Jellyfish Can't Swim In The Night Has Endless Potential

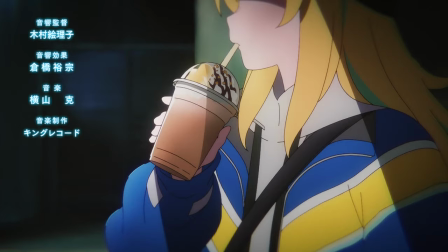0:00 It's not every day that some new seasonal anime impresses this much on launch, and I'm not going to bore you with a prolonged introduction. We're here to talk about direction and highlight a few scenes in Jellyfish Can't Swim at Night's first episode that highlight examples of standout direction.
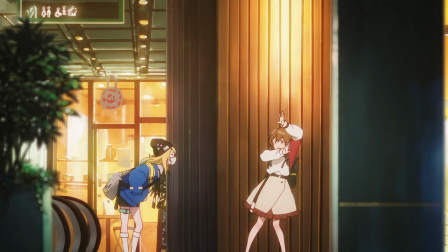0:14 Direction is, most simply, how a story's ideas are conveyed through the tools of their medium, and Jellyfish's director,
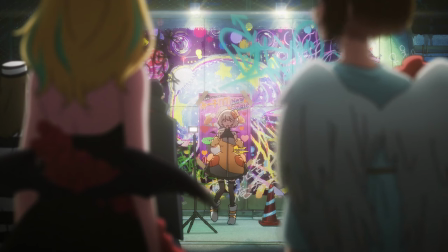0:20 Ryohei Takashita, has a truly great sense on how to tie ideas together in really interesting ways.
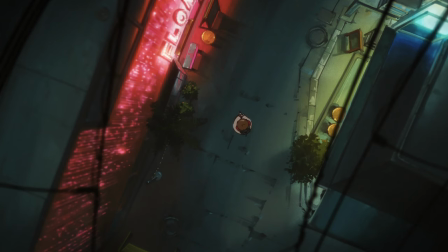0:25 Let's start with something simple. How do you key the audience into a flashback?
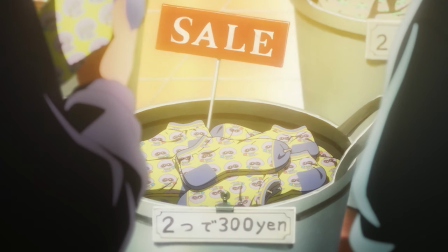0:30 Off the top of your head you can probably think of dozens of examples because there's no one way to do it.
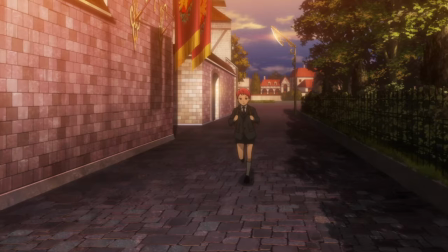0:35 Match cut with a new date, rewind effect, throw a filter up, jump cut it,
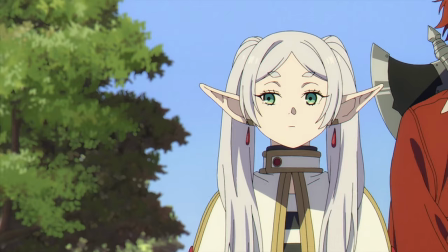0:39 clock hands spiraling backwards, and infinite other choices because there's no one answer.
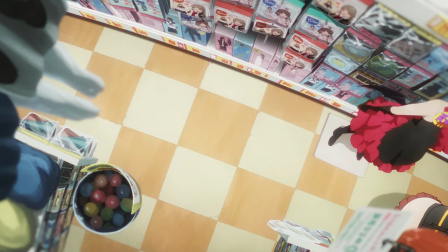0:44 But I really like the one that Jellyfish utilizes. We get to see a young, slightly glowing Yoru running through the space occupied by the present day one.
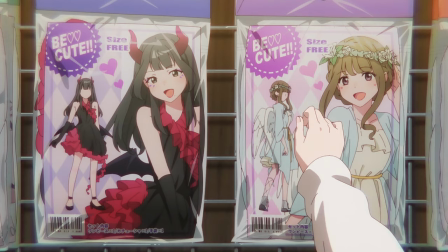0:52 This is pretty innocuous on its face,
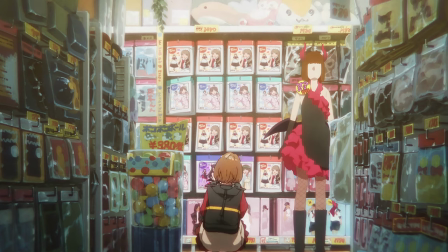0:55 an efficient transition to a new scene clearly carrying the themes of the conversation about wanting to be chosen into the flashback about being chosen,
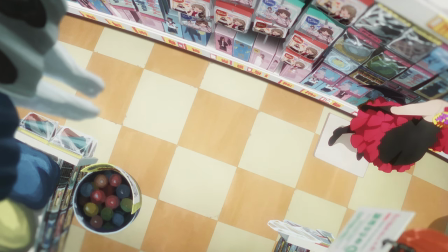1:03 and an obvious visual separation of desire with past vs present moving in opposite directions.
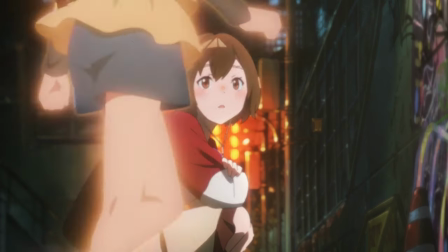1:09 But I think this choice really comes into its own in the follow-up, where present Yoru tracks her past self in front of the mural, as though she is physically there.
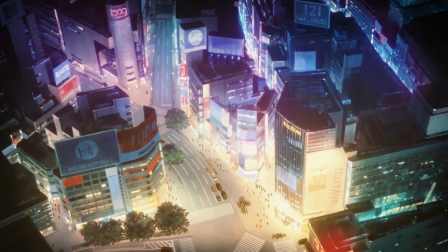1:17 This has it take on a kind of haunting interpretation.
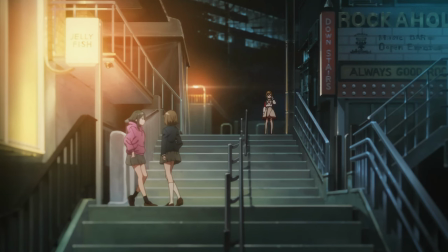1:20 Yoru's memories are unavoidable, almost tangible in the space of Shibuya, her relationship to this mural taking on an almost traumatic bent,
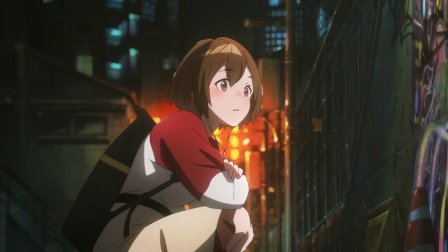1:28 and the choice to cut to flashback via an almost ghostly representation gives it a sense of unfinished business that she hasn't come to terms with.
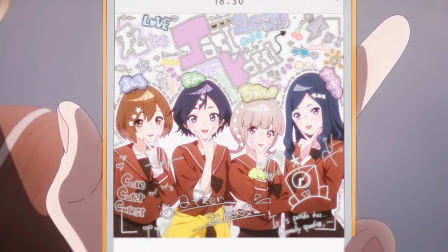1:37 This isn't a pass that she is beyond, if she can track her younger self with her present eyes and a feeling almost like she could interact with it,
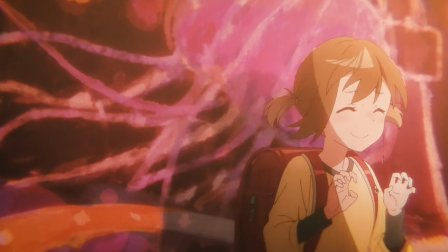1:45 but won't because of what she took away from sharing this mural with her friends.
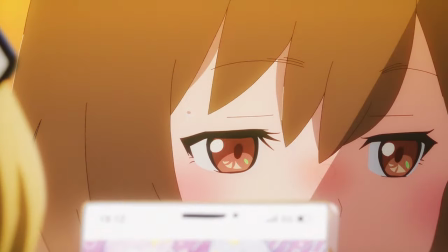1:49 That's a small directional choice working in tandem, using the same style to build to greater meaning, but what about when the setup is actually different than the payoff?
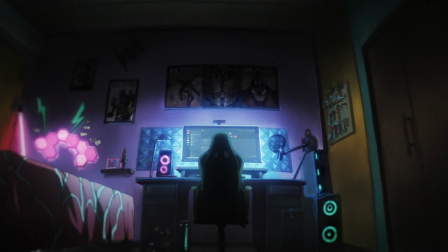1:58 Jellyfish's first example of an imagined future occurs when Yoru is telling her discord buddy about what she expects her life to be after her schooling.
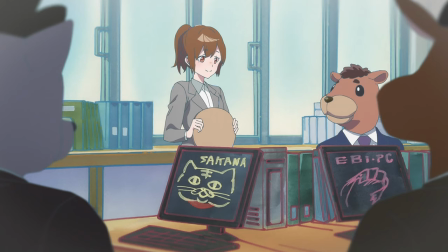2:04 The stuff that clues us in that it's the future, beyond the obvious age up and the animal heads?
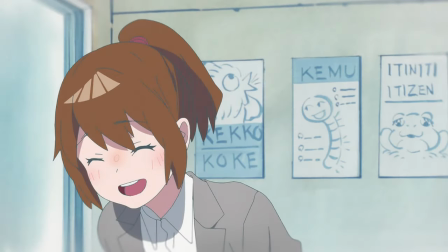2:09 The blur on the edges of the screen that draw us towards the center and are a clear visual distinction from how the show handles what is in focus.
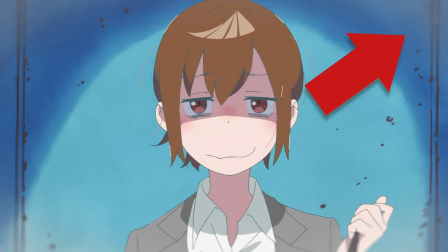2:16 It's really apparent in this shot, there's practically a vignette laid on top,
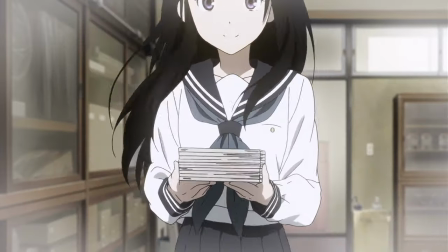2:22 which is pretty standard for telling an audience that what is shown is not chronological or literal.
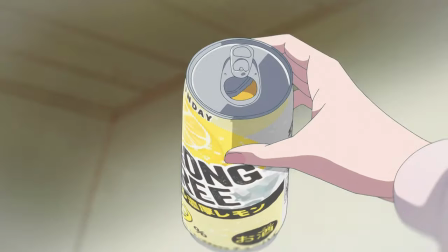2:27 This is nothing special, though this cut of animation is excellent, except for how it contrasts so well with our next imagined future.
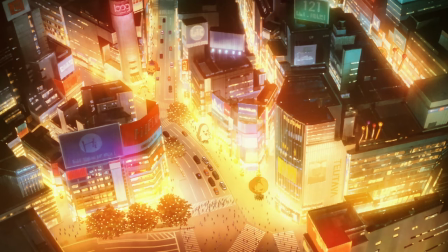2:34 We're going to be coming back to this moment a lot because part of the way the show connects ideas is using setting and there's a repeat down the line,
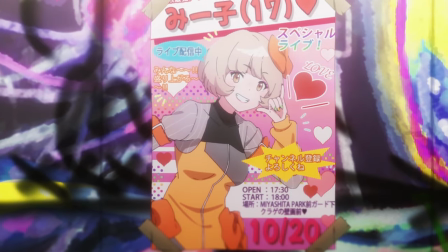2:41 but upon seeing the idol performing in front of the jellyfish, we get an interesting cut to a train car,
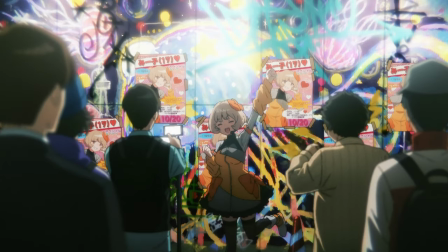2:47 followed by what seems to be a normal interjection until the tape pauses and rewinds to tell us that was imaginary.
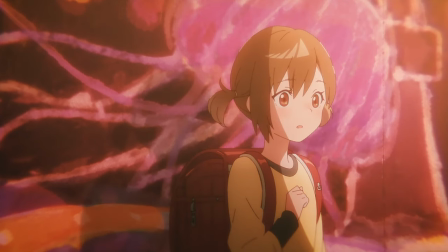2:54 I mention this moment because that kind of subversion, the implication that it was real up until it wasn't,
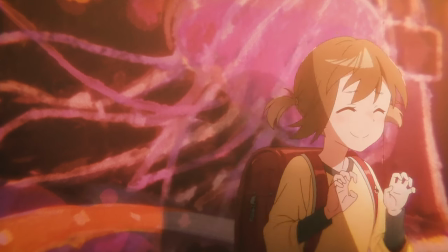2:59 takes on a this-is-what-I-want-to-do-but-won't tone that feels all the more glum because we weren't clued into the fact that it wasn't real.
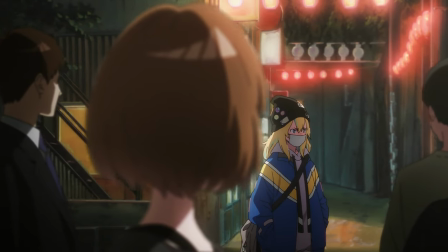3:07 Jellyfish has kept the audience in the loop the entire time to this point, and in a world where it has a clear vignette and palette shift, it's probably played for comedy.
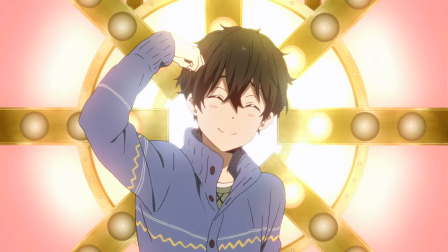3:16 In fact, another show might do the same action as Jellyfish does here and play it for a laugh.
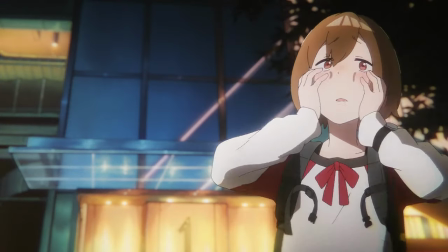3:21 But here, that ever so slight deception matches the action of Yoru imagining that and then ad hoc rationalizing not doing so.
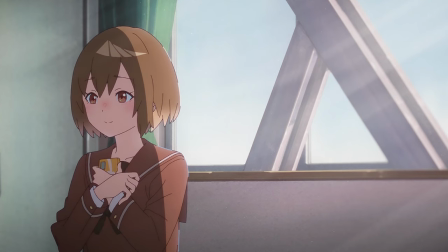3:29 It's kind of a bummer. And then, almost perfectly in accordance with our previous discussion about the past,
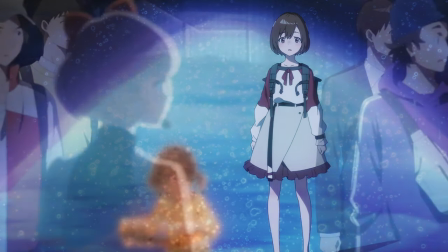3:34 young Yoru crossing her name out appears to represent this emotional conflict, before bubbling into light when Kano defends the mural's honor,
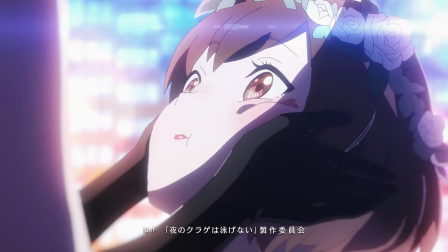3:42 seeming to resolve at least for a moment Yoru's problem.
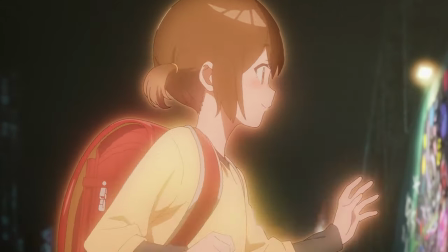3:45 This is great stuff, cashing in yet again on the directional choice to portray the past in that way, even as it differs fundamentally from its previous uses.
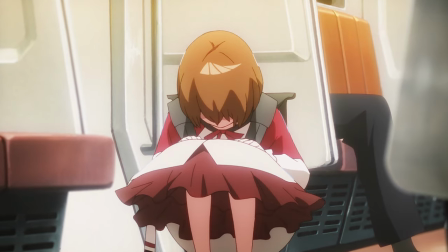3:53 We know that this is not the end of Yoru's Dilemma because of a following scene, which, well, let's follow up on that train car, shall we?
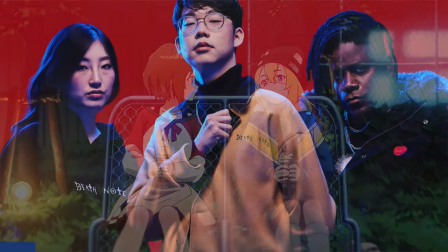4:00 But first, if you want to be stylish like the characters in Jollyfish, might I recommend taking a look at the new Team Liquid and Death Note collab.
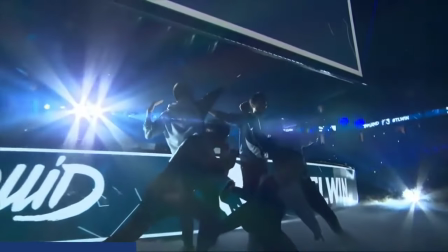4:07 The folks at TL, which has been my favorite LCS team and general esports org since about 2018,
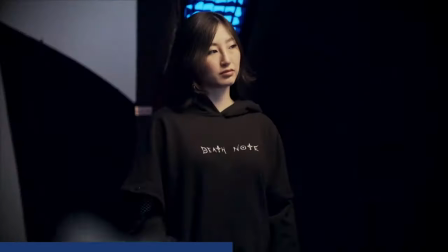4:12 sent me some swag from it, including this ridiculously cool jacket, and I thought even though they said I didn't have to,
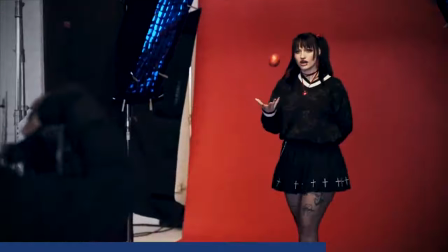4:18 aka this shoutout is not in exchange for money or the stuff I got, I wanted to show them some love here.
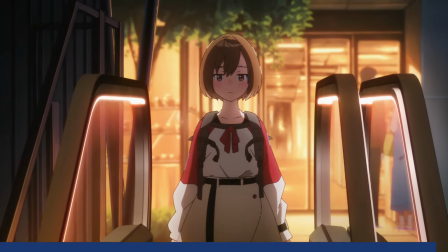4:23 There's a link to the collection in the description. And after that extremely cool and normal segue, we actually get two train shots in that previous scene,
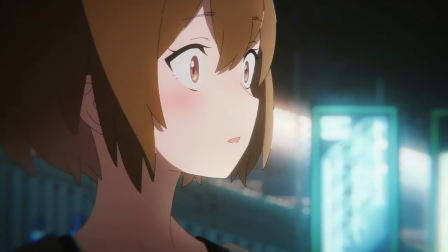4:30 one prior to the imagined defense, and then another as Kano is walking away and Yoru watches her go,
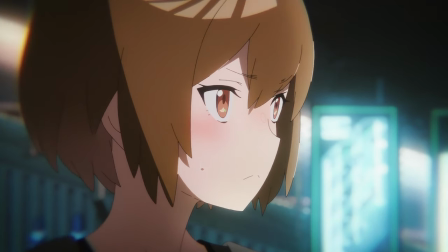4:35 before resolving to chase. At this point I think the motif is pretty malleable, there are a few possible meanings for it but it's not firm yet.
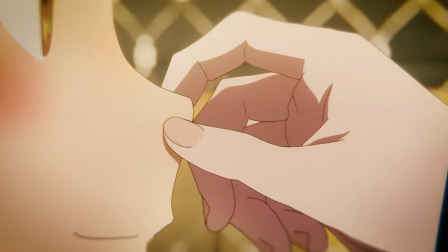4:43 That changes in what I would argue is the best way as Kano and Yoru chat on the overpass.
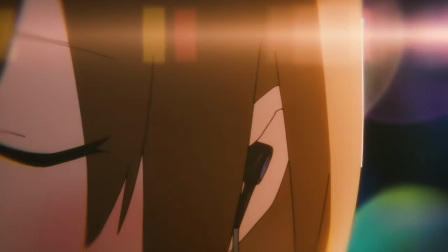4:48 This scene is great, I love the color bokeh that flickers, the tracking shot on the earbuds, and everything about the way distance is portrayed,
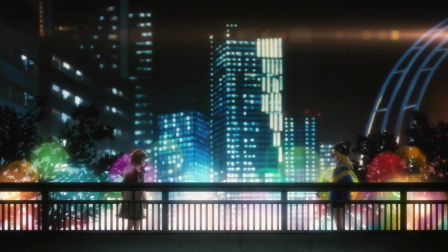4:55 that previous shot being one example, but our establishing is great length and Kano cutting in,
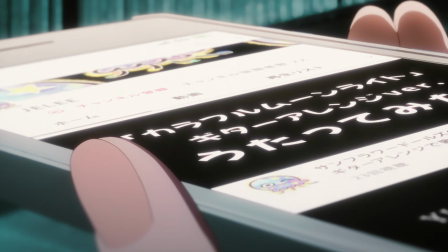5:00 the soft focus on the phone getting so personal that the fingers are out of our focal length, the way the music starts to swell and soar as Kanu invites Yoru to the jelly project,
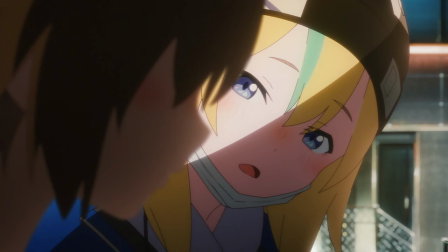5:09 and taking all of the momentum out of the scene, cutting the song before it can resolve,
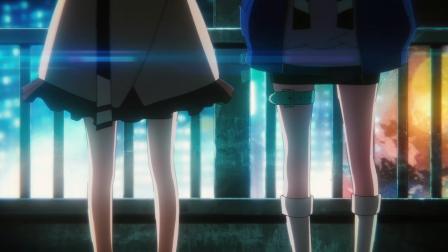5:17 it's expectation destroying in the best way, and suddenly our little train cuts from earlier are more strongly defined,
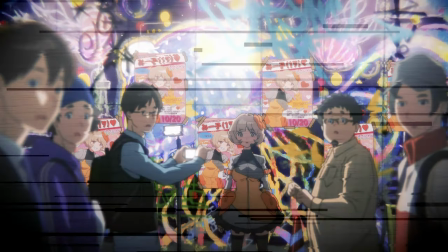5:23 with self-doubt and the action Yoru should take but doesn't.
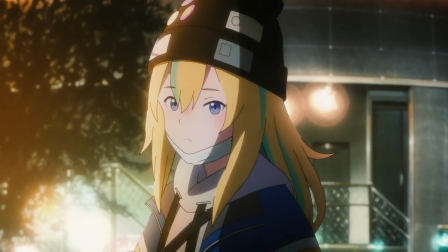5:27 We get right back to her denial moments later, in which the train is more or less made textual as a vehicle for running away.
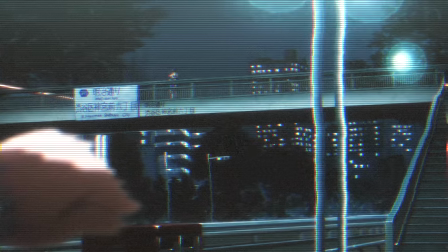5:34 This shot in particular I love since Yoru crosses over Kano watching from afar,
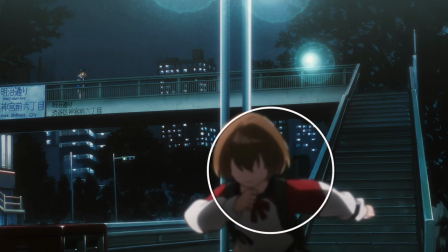5:38 drawing your eyes to her, and since the camera stays on her, you're inclined to stick with it there as well,
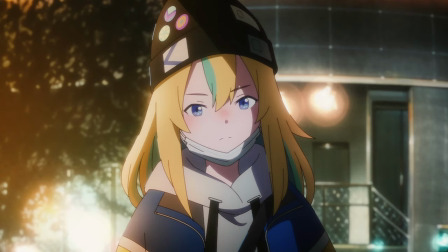5:43 tying into the next zoom shot. Just a really well composed and storyboarded sequence.
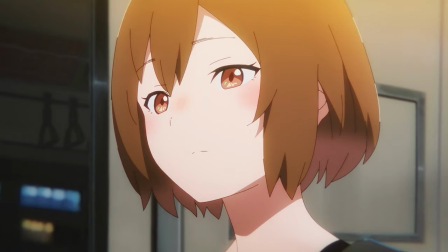5:48 The reason I love the quick interlude to the train, beyond the earlier point about taking the energy out,
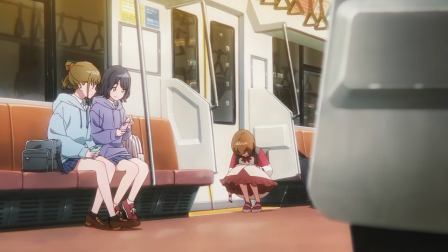5:53 is that it now frames the overpass conversation in the past, making this a moment of regret instead of the start of something grand.
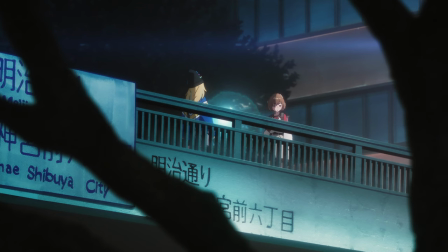6:00 It works from a plot perspective either way. You could certainly re-cut this so that there's no train until Yoru descends the staircase,
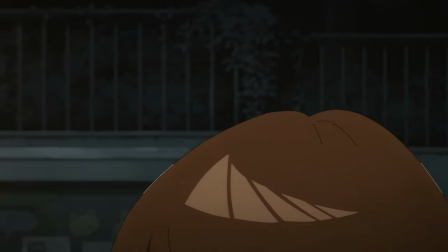6:07 but I think the choice to have the train take on this motif is more interesting, and that's all that one can really ask for.
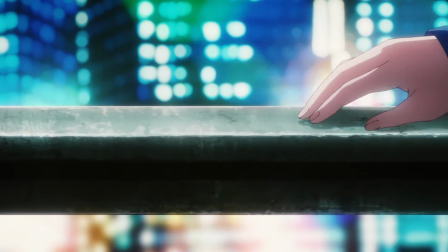6:13 And the way that everything that follows is more set in stone.
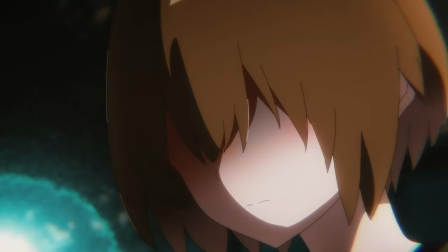6:16 There's nothing to hope for as an audience, because you know how it's going to end, which is important for the tone it sets, and the following sequences.
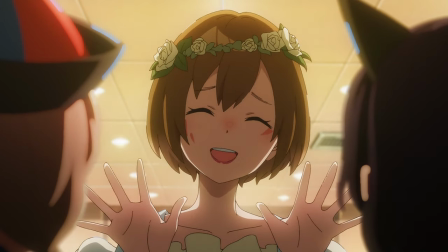6:24 But if you ask me what my favorite way that Jellyfish Connects ideas in this episode is, I'd have to tell you it's not motifs, or sound, or setting even.
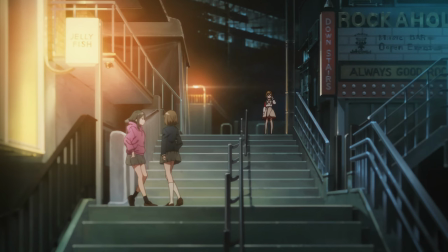6:32 It's a camera move.
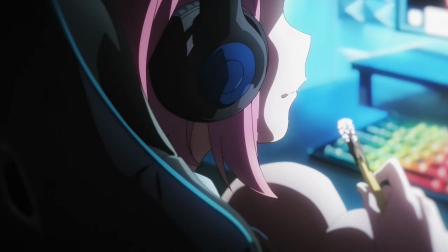6:33 Obviously this is not a literal camera move we're talking about animation, but I mean the way that the theoretical camera, our perspective, is carried through a sequence.
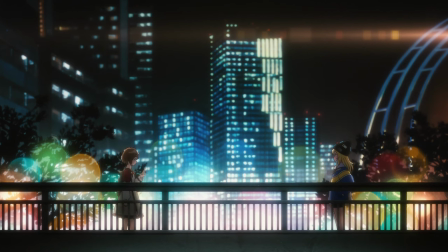6:42 We just got done talking about the overpass and there's a ton of great shots,
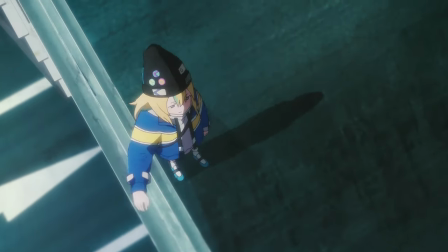6:45 but after Yoru declines we get this really technically impressive cut with a descent into a rotation and a push.
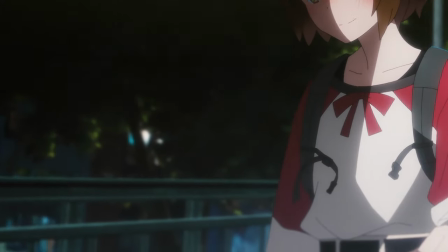6:51 It is designed, in my opinion, to express the distance between the two girls, even though they were so close together moments ago,
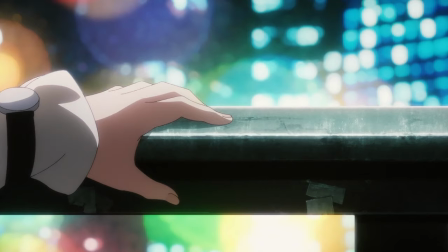6:58 and also to highlight their hands on the railing since Yoru's hands are the things that both drew the jellyfish and also blotted out her name.
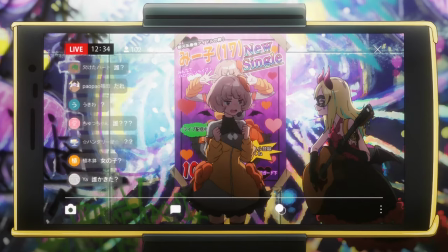7:04 And the shot that I think connects them, even though we drop the elevation, is when Kano is singing in front of the jellyfish.
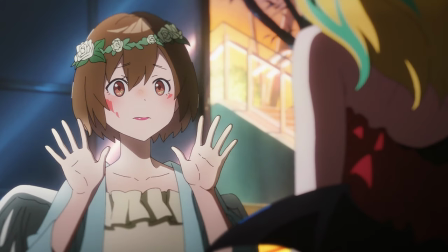7:10 There are a lot of other connections here, the setting obviously being the same as the previous idol performance, one set we haven't even touched on is the Halloween outfits,
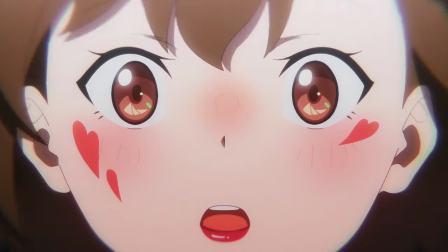7:18 but this shot with a similar rotation and similar push I find serves as a callback to that shot on the overpass.
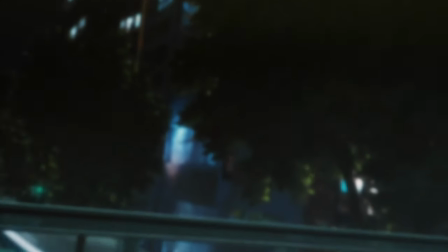7:25 While Kano's attempt to bridge their gap failed before, here it succeeds, even though the literal distance between them is larger,
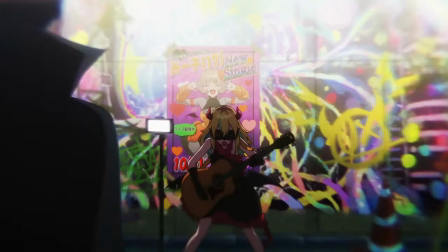7:31 the framing of the shots goes even closer, filling the entire screen with their faces at the start and end of the movement.
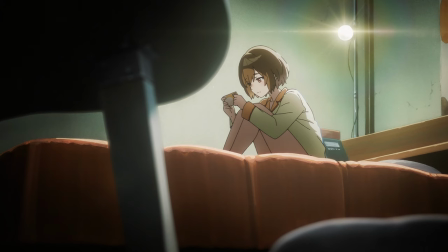7:37 It might seem odd to focus on this since Yoru technically does not decide to run forward until after a different way to view the past,
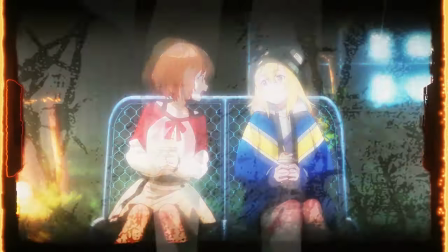7:44 this time a kind of film filter that is effectively the runtime of the episode and a double exposure that honestly I just don't love the combo of and
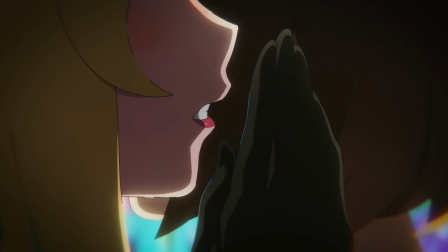7:53 the silent words now made audible, which is much better, but I think it speaks to Jellyfish's variety in communicating visual ideas.
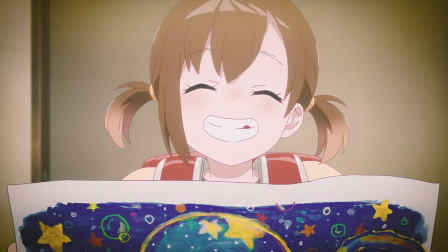8:00 If you think that I'm exaggerating about these connections, that these are incidental and that I'm stretching, well, I've saved the coup de grace for last.